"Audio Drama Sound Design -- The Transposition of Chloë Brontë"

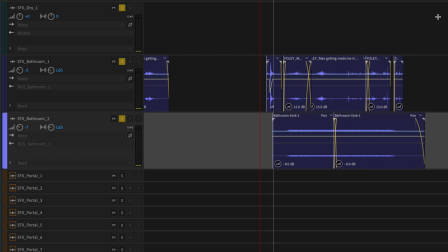12:34 This is Max rustling around in the bathroom, which is just a recording of me rustling around in the bathroom.
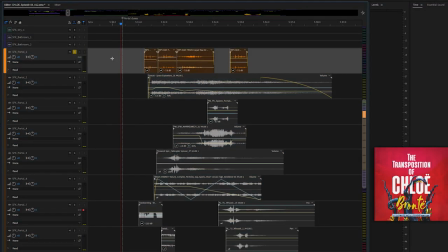12:54 Okay, this is the more sci-fi element of the scene, the portal closing. The portal is the opening on this side of the interstitial passageway.
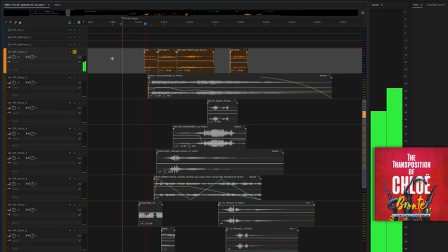13:03 This is made of 8 tracks and includes carpet rips to signify space-time tearing, some mechanical gears to signify the aperture of the opening,
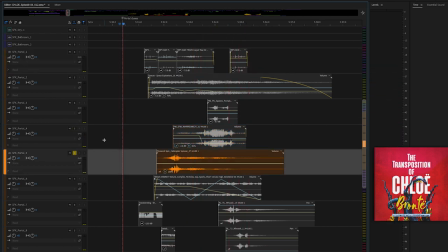13:16 a firework spinner to indicate the edges of the opening as it contracts in a circular movement,
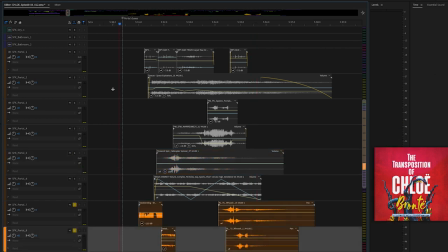13:24 and some data bending and glitches to indicate the technology is not working properly. For more body, some explosion and energy and spawning, like you might hear in a video game.
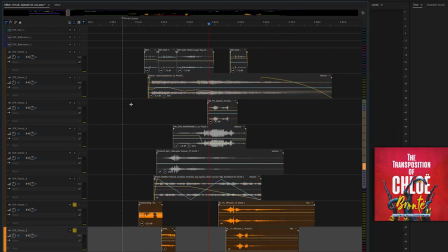13:41 And finally, whooshes for the aftermath of the portal's closure, as the absence of its presence displaces the air in the sleeping nook.
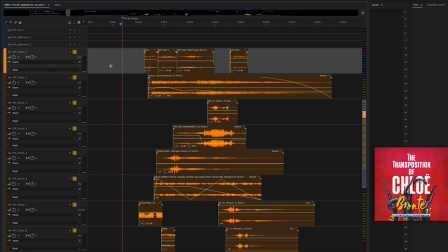13:54 Some are dead center, other sounds loop around through panning. Some are pushed to maximum left and maximum right. I wanted to imply a little chaos in the aliens' technology. It's unstable, and bits of it fly around.
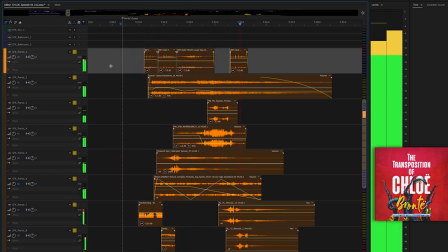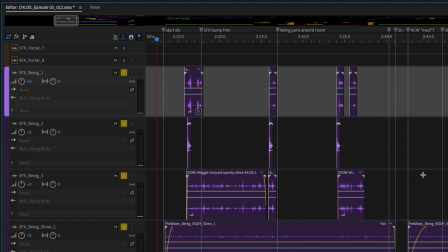14:16 Okay, now we have being itself, its body. 9 layers of insects and slime.
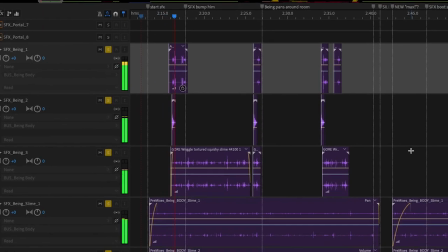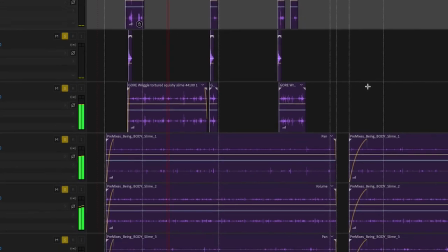14:29 Now, some of these tracks are premixes.
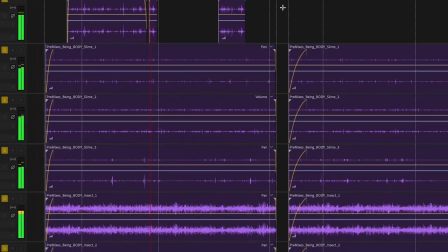14:32 Whenever I'm creating a discrete sound to be reused again and again, like a walk cycle or a complicated mechanism,
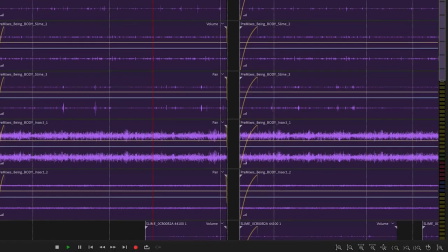14:39 I generally work on it in its own timeline, and then export the result as a new file.
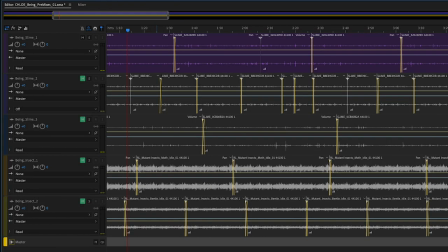14:46 So here's the body of the alien known as Being. The premix is built up from one track of slime, then adding another track of slightly different slime, and a third track of different slime again.
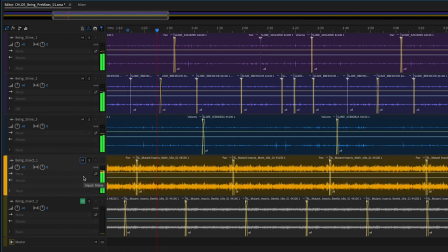15:01 topped off with two insects, a track of an idle moth, and an idle beetle. I wanted to imply this thing is flying in constant motion from all these cilia that Chloë mentions in episode 1, following Being's first visitation.
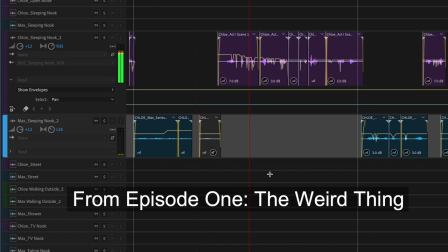15:25 It had six, no, eight legs. Nine legs, max.
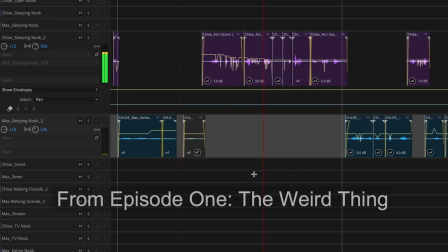15:31 Maybe 10?
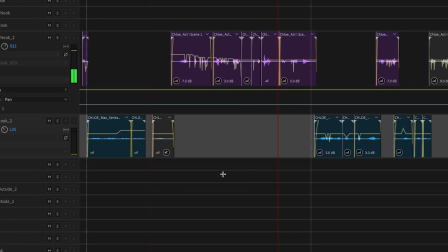15:35 All wiggling. Max, what do you call that?
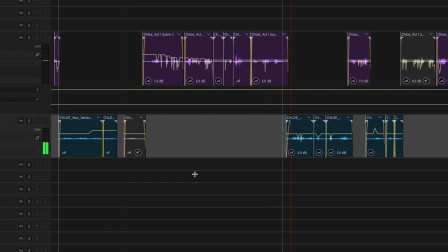15:39 You know, No, don't do that. That's yuck.
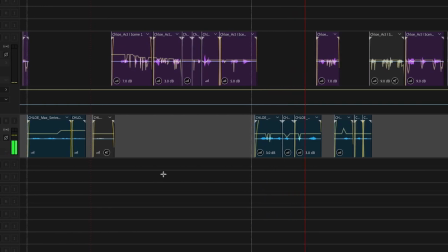15:45 Ugh. Cilia. Is that what you mean? Yeah, Max.
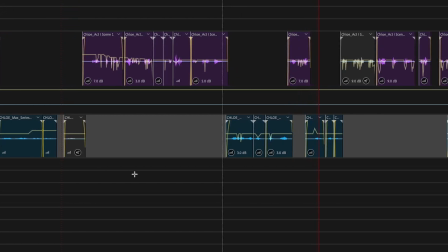15:51 Like cilia. Gross. No. Ugh.
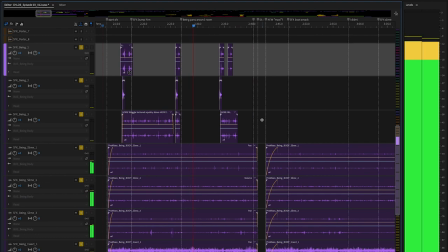15:59 Naturally, little flecks of slime are tossed off from this constant motion. It's the slime being accumulated while traveling through the interstitial passageway.
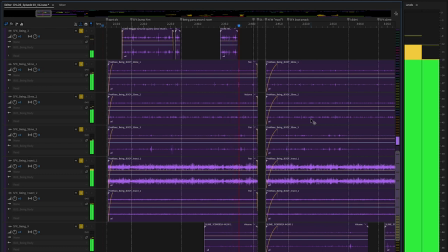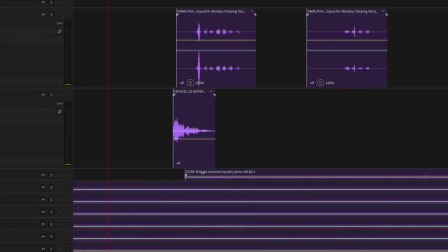16:16 The chirping you hear is made from monkeys and crystals. That's Being speaking in its native tongue. I wanted to suggest an animal, but laced with something ethereal.
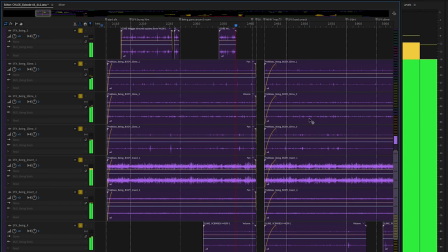16:30 At this point, we reach a gap in the mix, a subjective sound choice I do in the show to create anticipation.